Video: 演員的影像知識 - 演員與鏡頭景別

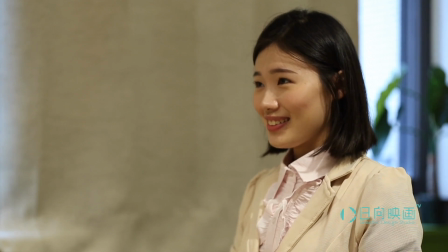(0:21) 你好,歡迎你來我們公司面試可以請你先簡單自我介紹一下嗎
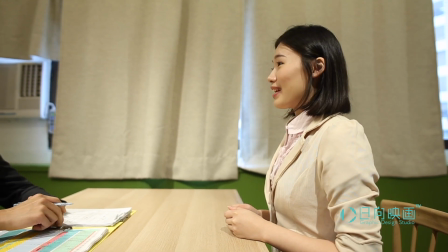(0:26) 是,你好,我叫趙美美我本科專業為會計及國際貿易
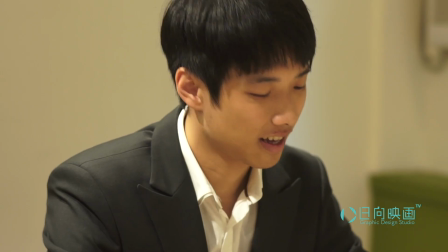(0:31) 外語能力有英語、日語以及西方牙文你說的這些我都知道你資料上面寫得很清楚
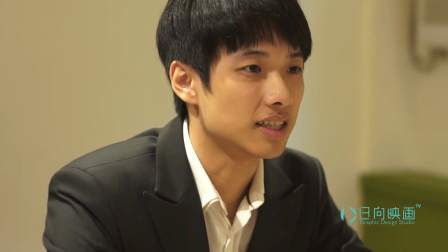(0:40) 不過我想要知道一些你資料上面沒有寫的
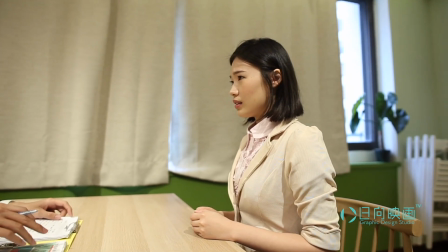(0:47) 沒有寫的嗯,對啊對啊,因為我們最近有點急想要找到年底以前就可以上線的人
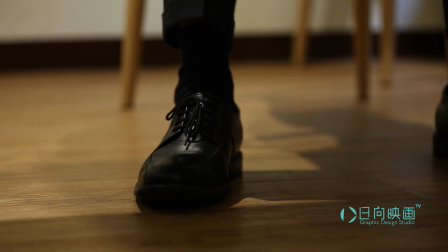(0:56) 是,可是我知道聲明已經顯得很清楚啦
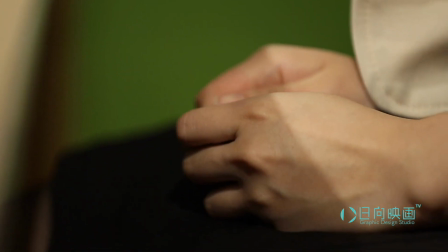(1:03) 我這樣說好了你有沒有什麼興趣或是嗜好
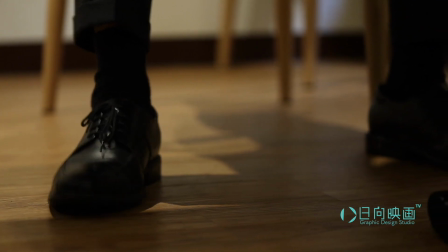(1:10) 興趣、嗜好、看
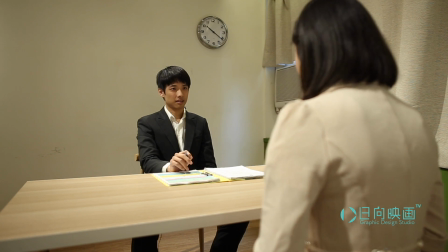(1:18) 電影、逛街、唱歌
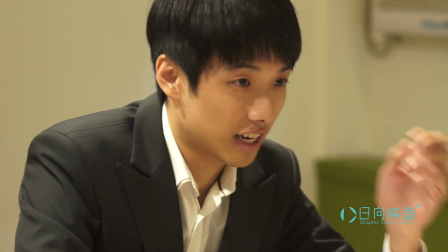(1:23) 唱歌這個不錯還有其他的嗎好比說像是跳舞
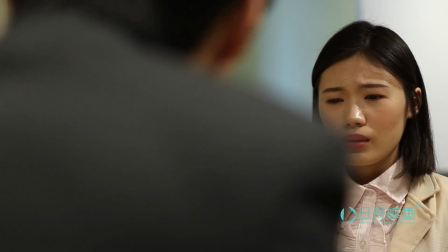(1:31) 或是主持節目對不起我們都不會
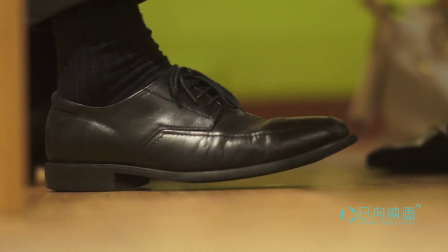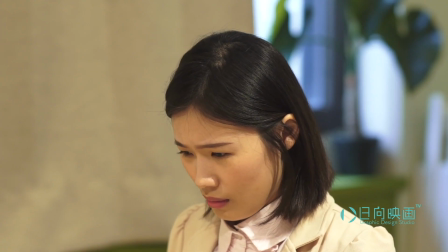(1:47) 這樣啊好吧那沒關係今天謝謝你來我們如果有結果的話會再通知你的
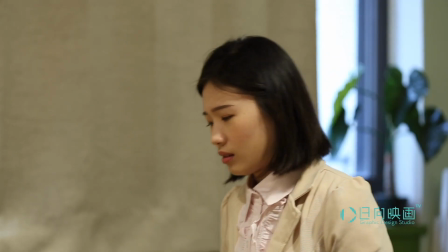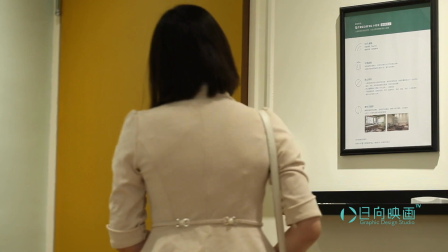(2:04) 喂 進了嗎嘿 是我現在在現場了嘿欸不不不等一下等一下
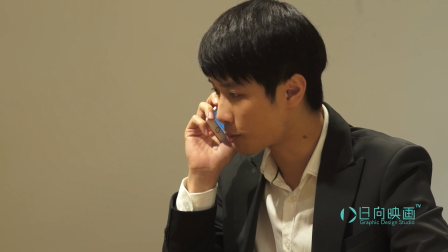(2:12) 如果找不到人的話要我下去表演喂 經理 喂
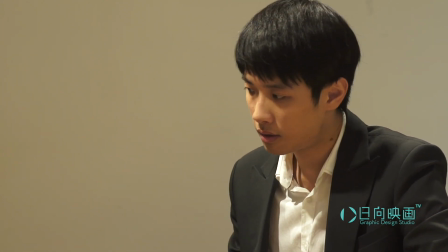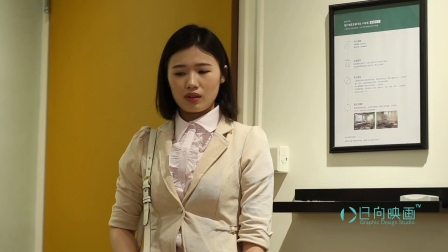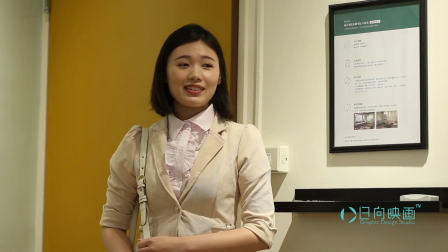(2:26) 祝你能快點找到我們一起待一個人
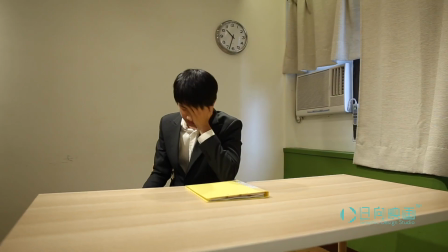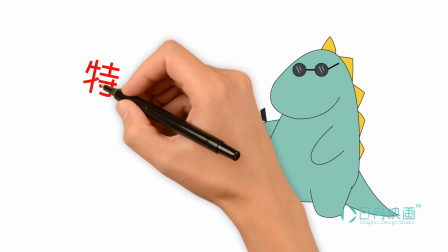(2:37)
我們常在拍片時會聽到劇組不停地說著接下來要拍特寫 鐘景等等的拍攝術語在影片的世界中
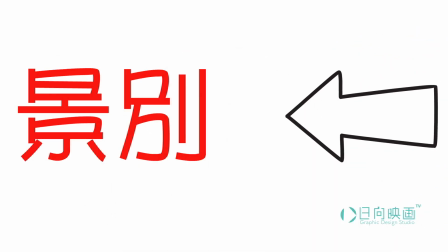(2:45)
它其實有個名字就叫做錦碟然而什麼是錦碟呢
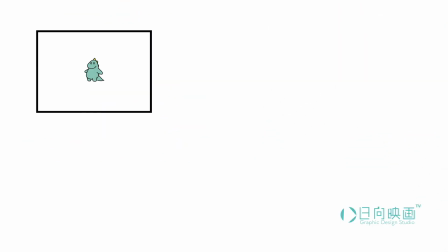(2:52)
就是畫面框柱被拍的角色或是物件的比例
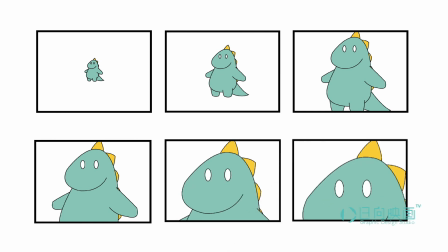(2:55)
从极大远景一直推进到极大特写那这有什么功用呢
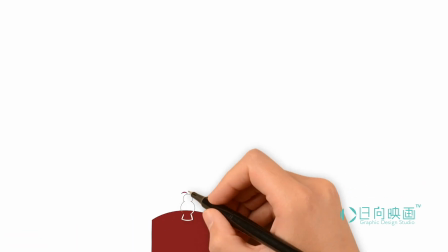(3:01)
我们来看看这个短片的第一个场次总共只有三颗镜头
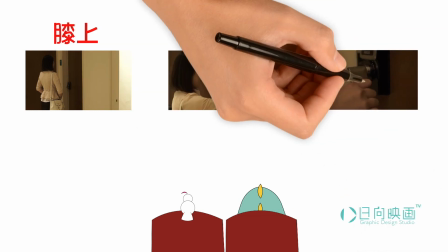(3:06)
分别是膝上胸上及特写但它有表示什么呢
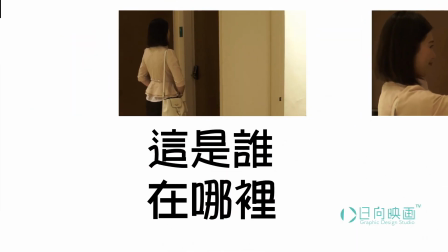(3:13)
第一颗镜头说明了这是谁它在哪里第二颗传达到它脸上的神情
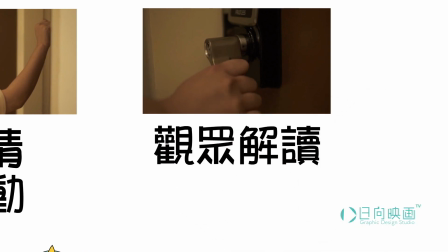(3:20)
及行动第三颗则是开门的特写让观众解读他要进入什么空间做什么
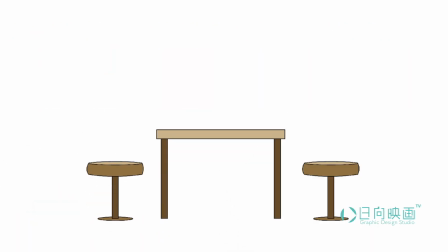(3:29)
所以我们可以发现景别是传达影片剧情说明的方式之一
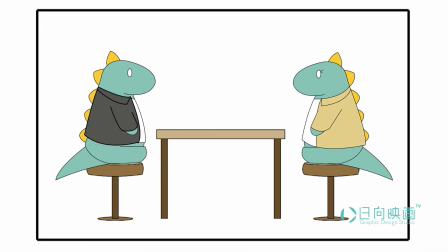(3:36)
而演员的表演则是被框在这个有取景意义的景框中
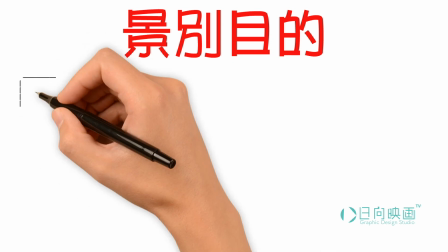(3:41)
但我们怎么知道剧组拍摄不同景别的目的呢一般来说中景至极大特写之间的景别
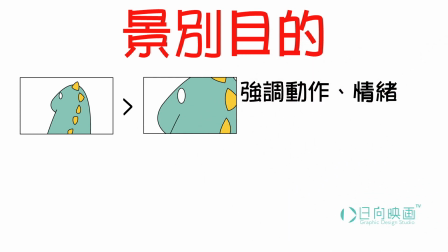(3:50)
强调的是我们所演的这个角色包括了动作、情绪或是强调某些局部
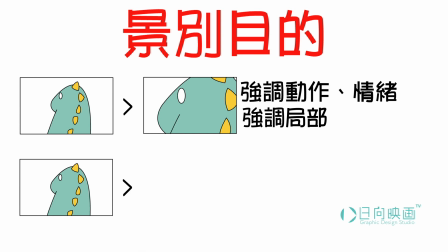(3:57)
而装紧至极大远紧则大多用在说明角色与空间
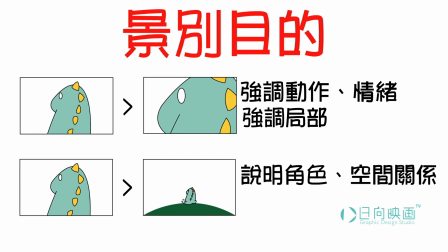(4:03)
或其他角色的视觉关系或角色的行动或行动路线
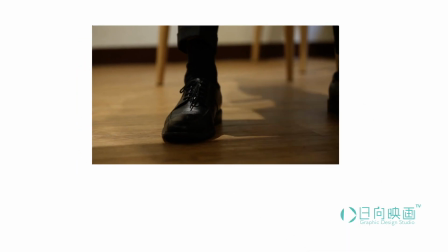(4:09)
再来看看我们的短片两个角色有各自的小动作
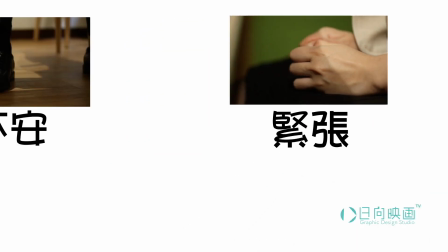(4:13)
来表现其不安或是紧张这里我们使用了特写镜头来强化这个概念